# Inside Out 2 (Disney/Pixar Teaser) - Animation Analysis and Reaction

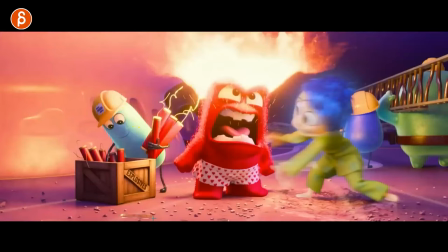So that's something else that I'm trying to bring to the classes where whatever your character is doing,
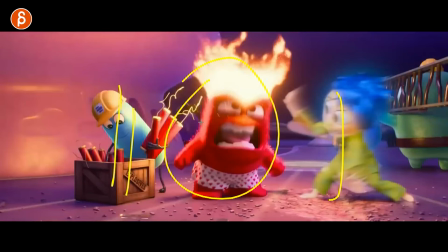if you have characters surrounding another character and stuff is happening, they might open something and it breaks apart. There's something really loud.
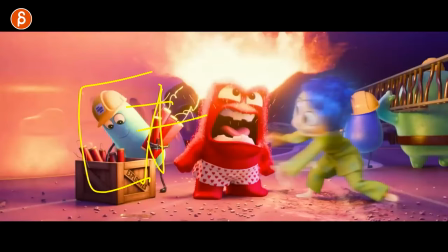They start yelling, whatever it is. make sure your characters are aware of that and react accordingly to it it just it just makes it less
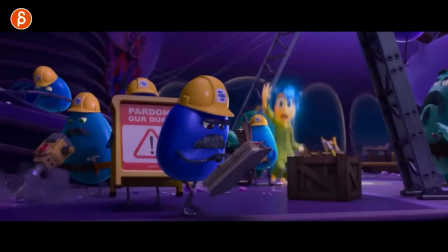like copy paste copy paste characters that just do an action on the cycle whatever it is but they're part of the world and they hear things they you
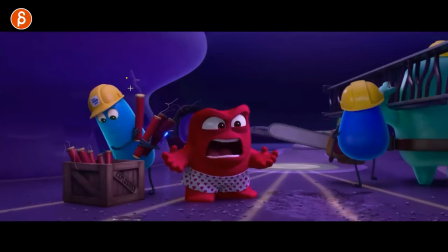know they react to it again in this case i don't mind just because they are task focused they don't care that
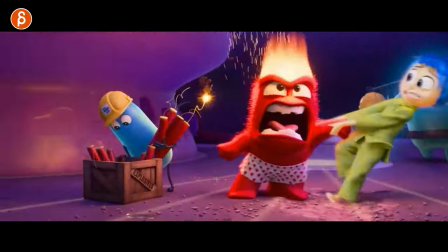they're breaking things if i don't care about any of the people here they just do their thing great
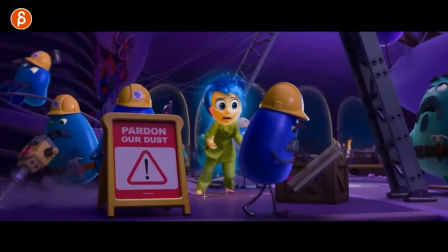stuff to hear i love all the complexities of the the steps the slight you know the offsetness
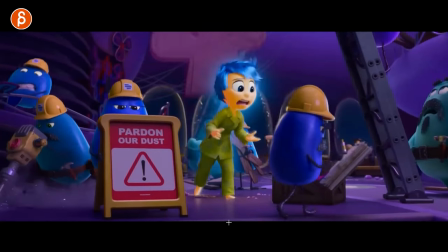here the off balance and the lean into this love
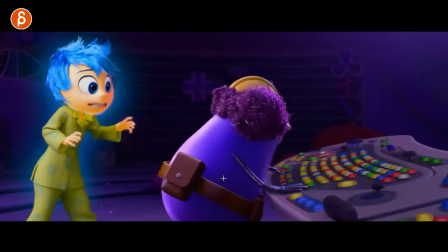at this guys whenever you have a crouch out like this you always have to look at the background like what did people put in here what
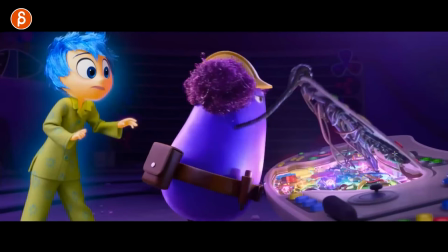i would love to hear if let's say you're soon right and you're doing a shot where someone is closing something this could be the trunk of a car this could be a mechanical thing
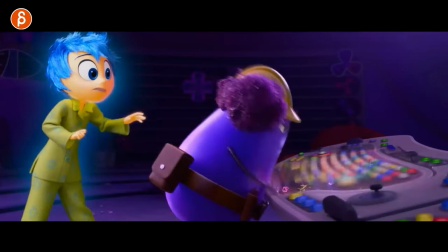like this once everything is done for like extra fun polishy stuff imagine you had either wires attached here or
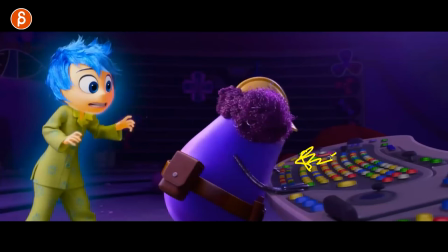like loose buttons the moment you slam this down you could have things go and move around just for extra cute nice little polish
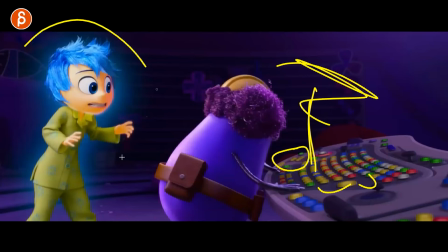that is not distracting like you wouldn't have something like that big that just flops around distracting from the characters but you can sneak in some nice high level polishy stuff
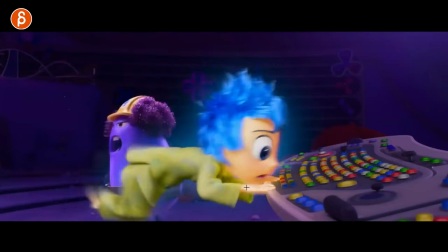with prop interactions and when props move that makes sense oh i like this here i like that readjustment of
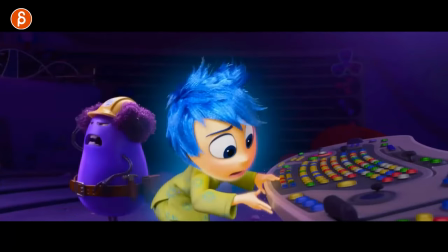all right i'm done here let me readjust my belt that's also great look at that
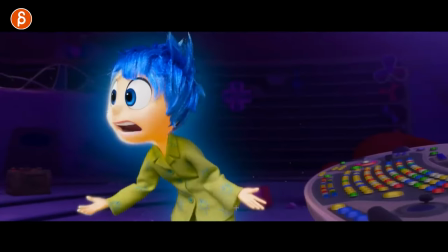scramble into checking what is different again i'm looking at like what could you do as a shot because for me
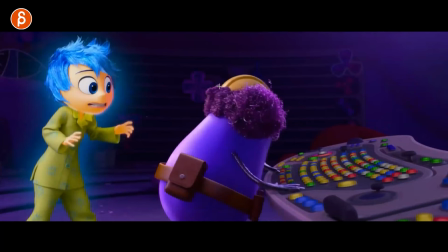i'm struggling with this a lot when i do my shots at home which means like once every couple years to do a shot and i tell my students like three to five seconds maybe five to seven don't go longer than 10 there's so much work i say this and then my shots when i do them at home if i do ever anything
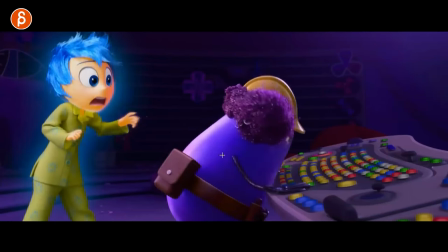they're like 45 seconds i i don't stick to what i'm preaching quote unquote right but look at this shot this shot is what
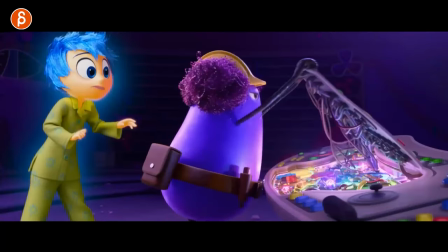are we at here we are 15 20
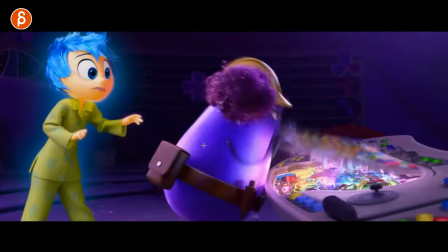okay it's three four it's a long shot it's a good amount but look what's packed in this let's pretend you would replicate something
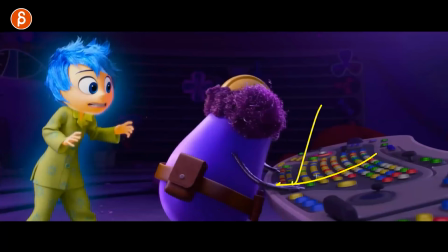similar i don't i'm not saying copy this but you have smack down this could be something that she maybe she has to pull down more that's already a a weight
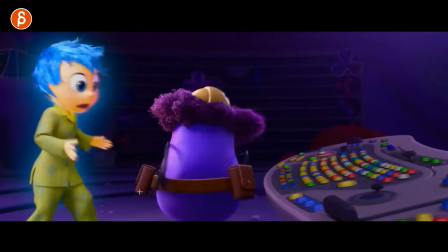thing. Then you have a 180 turn and walk. That's already complex enough, right? And then you have a character that is scrambling to go somewhere.
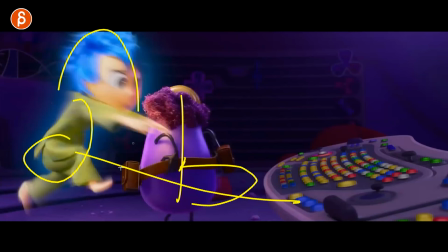It's the contrast of more quiet movement versus crazy movement, right? Like big, big mechanics.
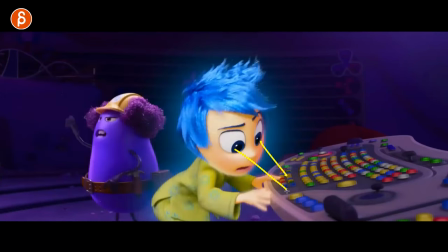That's already great to see. And then pantomime thought process of, oh, what's going on?
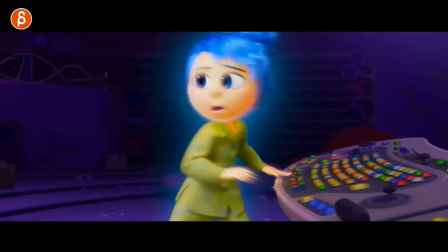Well, what's different here? I love all this.
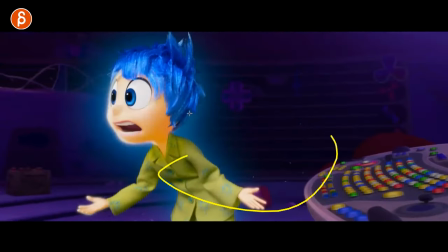And it's like the checking, checking up there and turning into like a last moment acting part there.
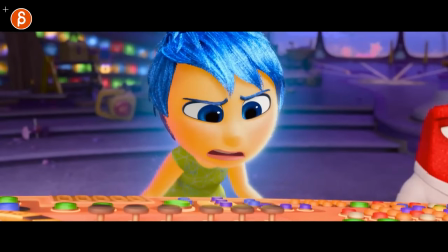It's great. yeah that's really really cool i love all this here all right and now we have the introduction
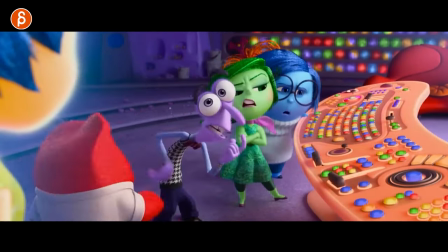i would like to show you too this is a great way of i think something else i would
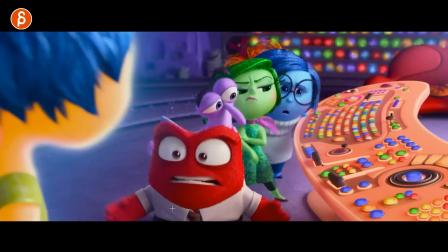it's that's definitely a bit more complex for students where you have multiple characters a that's already tricky and then walks which is tricky too but if you are in the more advanced territory
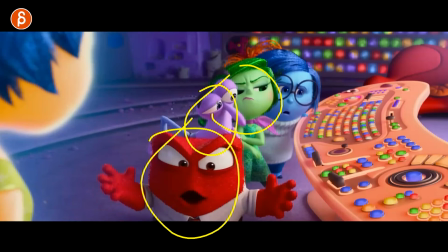i love this because it's those are personality walks such
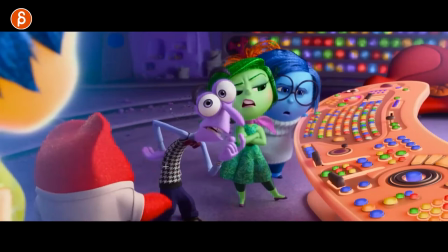an appealing face with those eyes fast look reveal also what i like a lot in shots
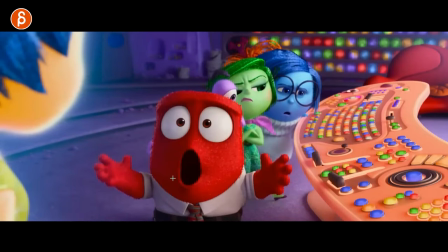is uh reveals if you can tell and just like surprise entrance and reveals but
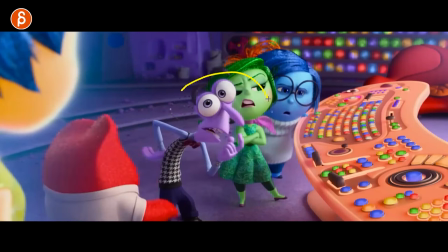that's cute face that reveals that which is funny the
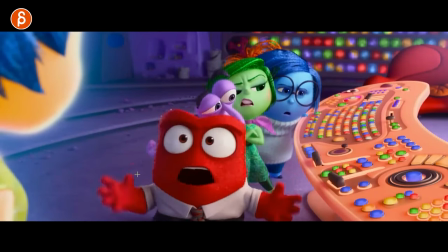way he goes away so again it's contrast right you got that kind
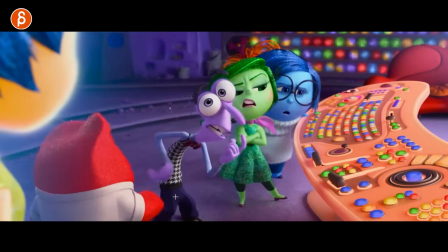of move and turn which funny enough i don't know how many times
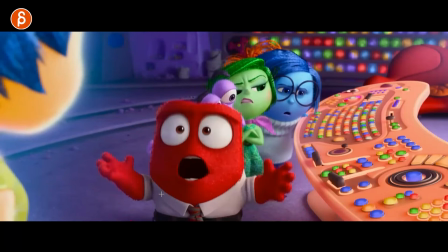for uh like for students we always i've been taught the same thing like to avoid
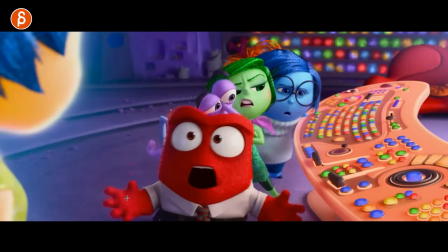symmetry where like arms are not doing the same thing and then in movies uh tv shows anywhere like arms out is symmetrical i mean obviously
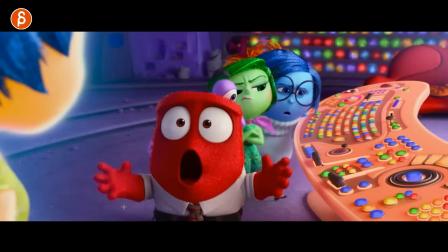there's a tilt and then here there is a change but i've been hammered this into my brain as a student from my teachers and then ever since then
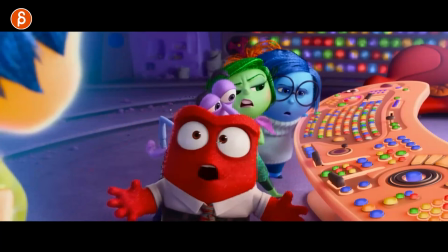and i'm telling my students as well but you see it is everywhere all the time it's i guess not that important i mean it has
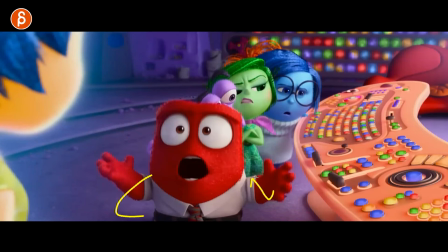its place also the thing is if you had every character like in totally you know like there are only so many poses you can do before characters i think this
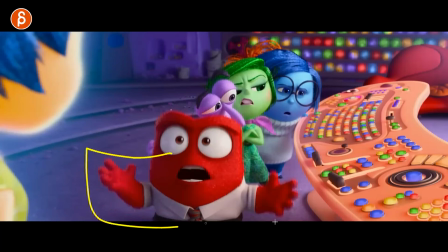is a good contrast of again this is just enough asymmetry and this also his blocky nature you know i mean gives you this
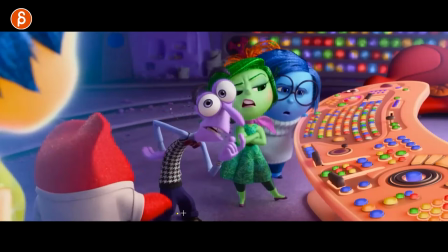which to me is more in character versus this guy who's all bendy and stuff that's also more in character
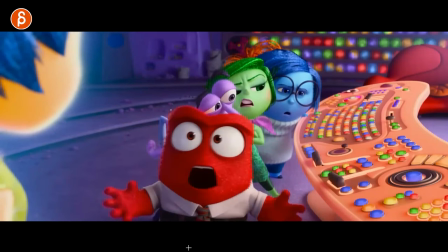so this definitely has like twinning of arms has is exceptions for sure
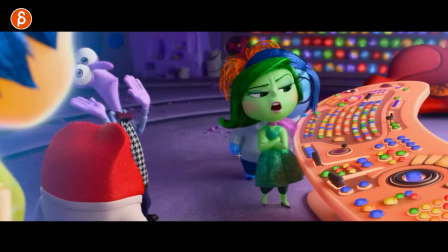i love that though it's a good pose there into that move over i
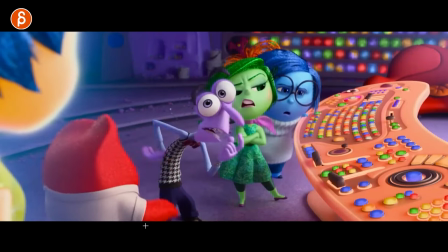like again the contrast of big steps small-ish
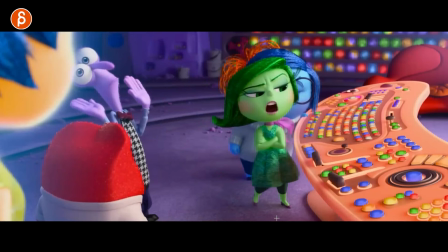steps right and then her
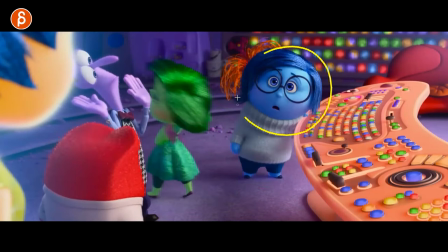fast steps it's great and then of course you go into the contrast of and again reveal into that face so great tricky
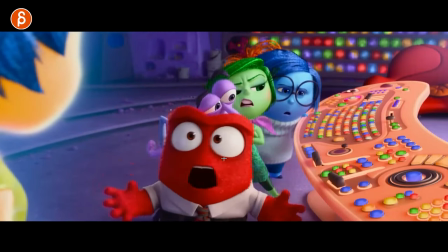too though that's something that i had to deal with on the show was working on way beyond is covering faces like this you just see the
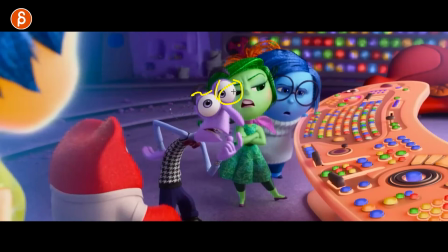face it's tricky it's almost like you want to move that character a bit to the left so that you see either you see less or see more it's almost a bit
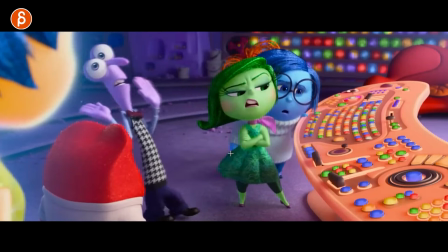weird to just have that black thing here i am backseat critiquing sorry you know what last time where was that i don't
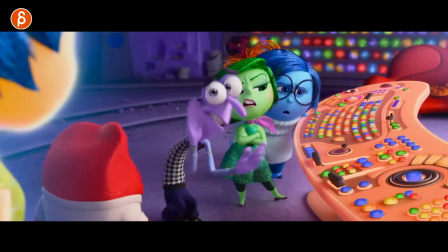know what trailer it was i was i rarely give notes on trailers because it's like these are all professionals doing it they all have their reasons i'm not going to assume that i'm better than any of them but then last time i did a like per trailer i critique maybe one or two shots maybe and then it was cody shot uh cody's an animator pixel he
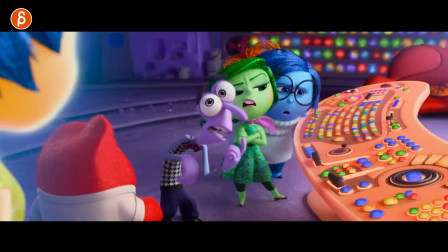used to be my student and i say student quote unquote he was already so good like he doesn't really there's nothing he learned from me he was already so good and
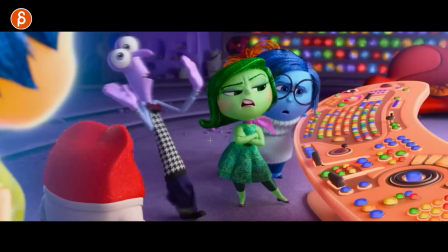now that i'm critiquing this i'm sure this is a shot i'm gonna call it but i love again the
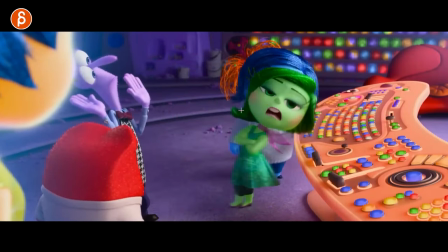reveal and then the reveal of this i love that from that head
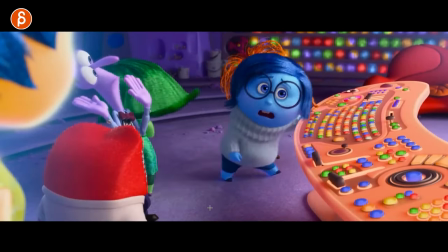is great and then again the the timing is different right faster fast to
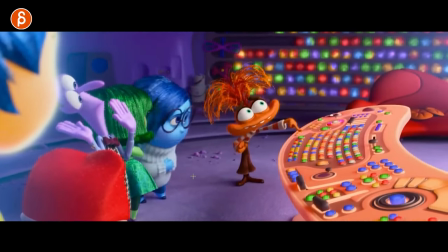slower reveal new character what this guy is
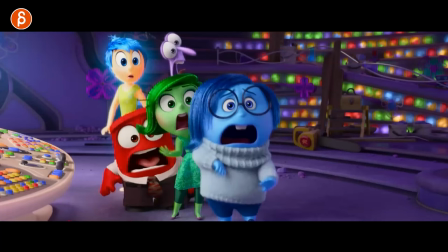anxiety right oh that's a crazy shot too look at this here oh that's great that's bonkers just enough of the eye here let's talk about
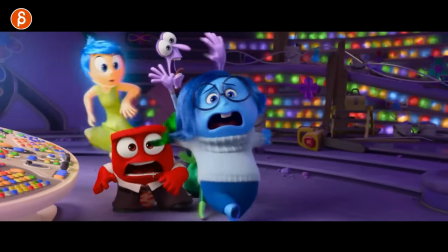covering covering things but having the timing
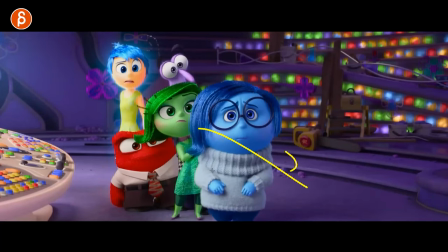it all has to be different right they're all reacting to the same thing at the same time but you still have
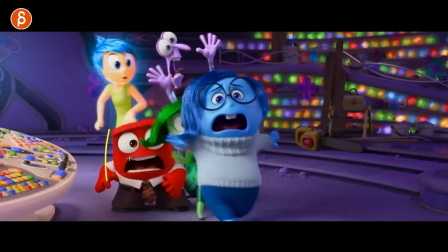to have different amount of you know just even a frame or two differences i love this here look at that
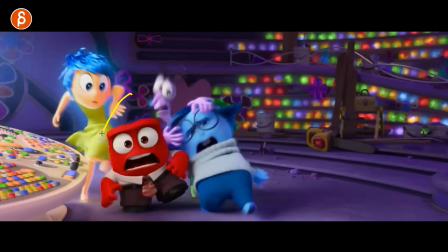grabbing the head pulling back this character going in between in front of it landing
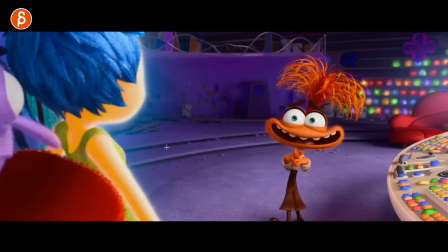in a very clean graphic pose this is a fantastic shot holy moly love this how long is this
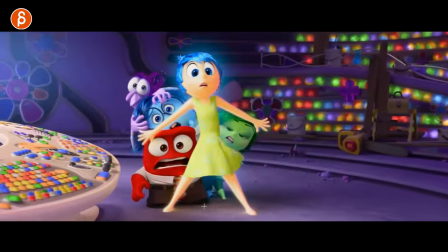shot and let's see and that's not long
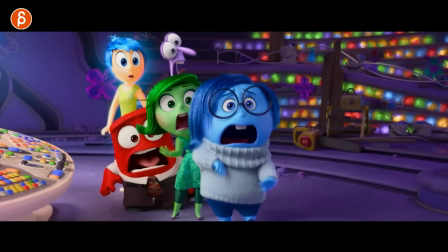see you don't need a 10 second shot do this I say do this. This is so complicated. It's great, though. Great posing. Such a great example of posing, reaction, mechanics, back to posing.
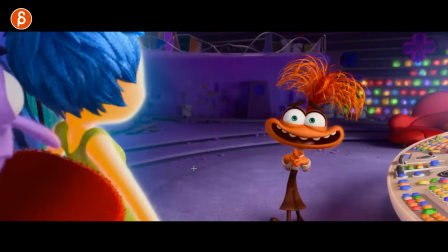There's so much crammed into what is like a two-second shot. It's great.